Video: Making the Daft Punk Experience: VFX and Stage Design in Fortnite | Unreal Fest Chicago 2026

Yeah. Thank you. All of those images are burned into my brain. I cannot tell you how many hours I spent working on that.
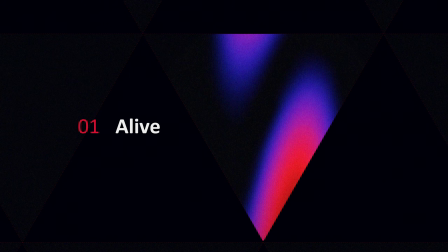[6:14]
Yeah, first I'm gonna go through Alive.
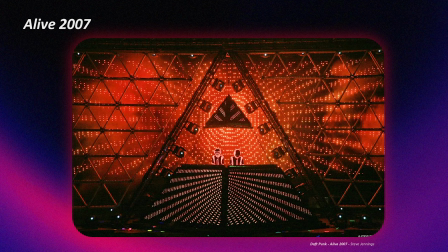[6:18]
So this show, famously, first happened at Coachella in 2006, actually. And it was so incredible that they took it on tour throughout 2007 throughout the world. It features these, our two robot friends, in the center of a pyramid with a suspended top.
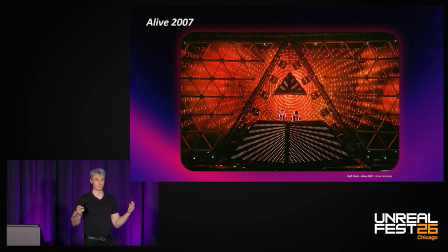[6:36]
On the pyramid is an LED wall. Behind them is another LED wall with a wider pixel pitch, so there's a lot more separation between the pixels. Then surrounding them, they have this triangular lattice, and then we have traditional trussing, making a V formation with beam lights attached to them.
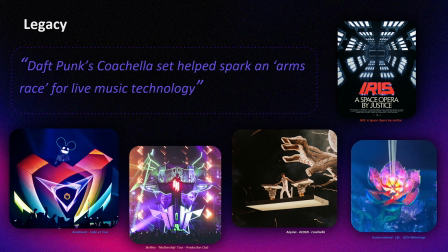[6:54]
So this tour was insane. I was not there, but apparently it was insane. I wish I was there. As this quote says, Daft Punk's Coachella set helped spark an arms race for live music technology. So when we see nowadays people like deadmau5 in his Cube, or Skrillex in his Mothership,
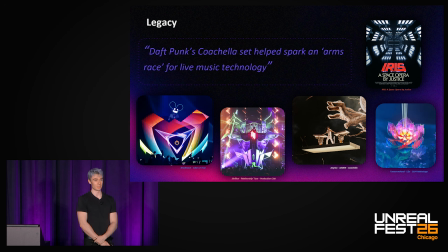[7:13]
or Anima on whatever crazy stage he's doing, or the giant, massive, crazy Tomorrowland stages that sort of unfold and stuff, many people in the industry attribute that to Alive 2007. These very architectural, highly designed, scenic stages, people weren't really doing it as much, or if they were, it wasn't on the level that Daft Punk did it. In that moment in 2007, they raised the bar for everyone. In fact, if you Google what was the most influential concert of all time, many of the answers will say Alive 2007. Another way that this concert was very influential, and one of the reasons that I love it so much, was that it was constantly revealing stuff over time.
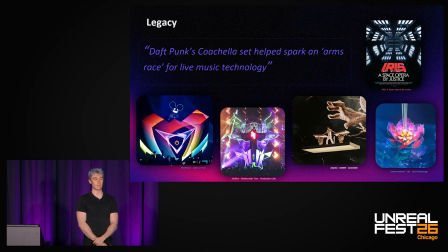[7:57]
They had the restraint to sort of, at the start of the show, have almost nothing on. It started out with just beam lights, and then they turned on the back LED wall, and then they don't show you that there's an LED wall in the pyramid until like 45 minutes in during One More Time.
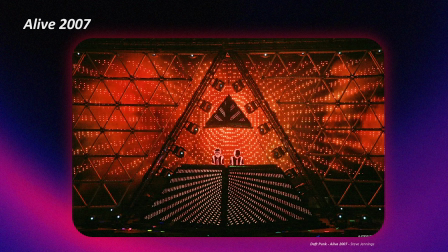[8:13]
And then also the robots had these glowing suits on them. They don't show you that, they don't turn it on until the middle of the encore, so like 5 minutes before it ends.
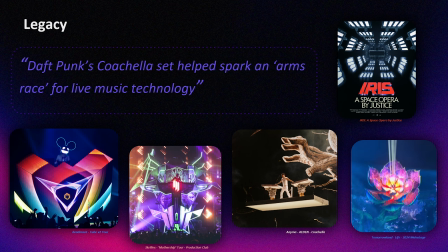[8:22]
So it's constantly building and building and building and having these unexpected twists and delights along the way,
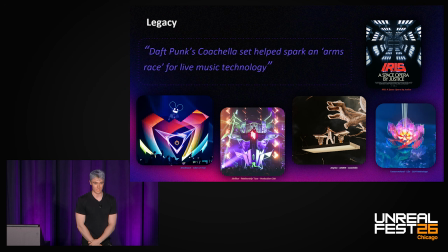[8:28]
which is common in high-end stage design now, but it wasn't much of a thing before that.
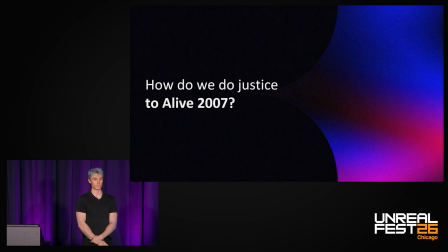[8:34]
So right, how do we possibly do justice to this incredible show, right? I was asking myself this every night. It kept me up at night. I have never worked with an artist up until this point that was, in my brain, so prestigious that we needed to do something absolutely incredible. So there was a lot of self-imposed pressure for me and for everyone else on our team, where we were like, okay, we're not shipping anything unless it's amazing.
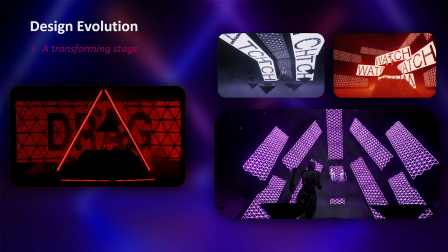[9:01]
As a result of that, constantly trying to grow, the design went through several evolutions. So first we had these sort of like shipping container arrangements.
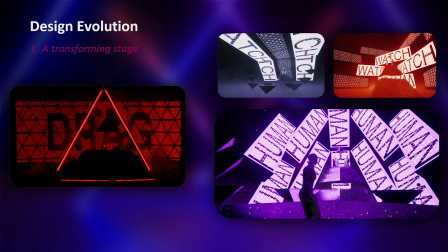[9:13]
These rectangular prisms, on each one was a simulated LED wall and then a lattice. I knew I wanted to do something that could transform like the original did. So it would all kind of move around and restructure per song.
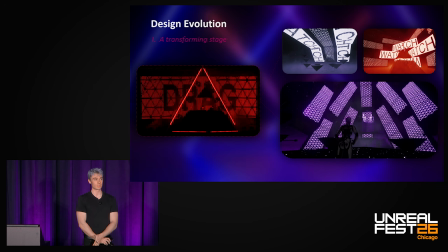[9:27]
But it was a little too dark. It was kind of, it felt industrial techno a bit. It wasn't really the celebratory vibe that the original Alive had. Like it would go to this very stark place, but then it would become more of a party later.
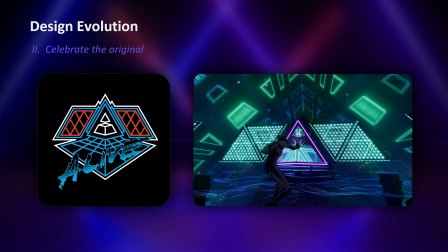[9:42]
So then the next iteration was, okay, let's celebrate the original.
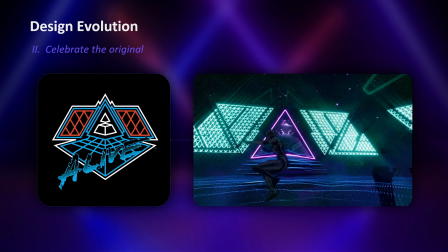[9:46]
Let's make it just a party. Let's make it feel like a music festival.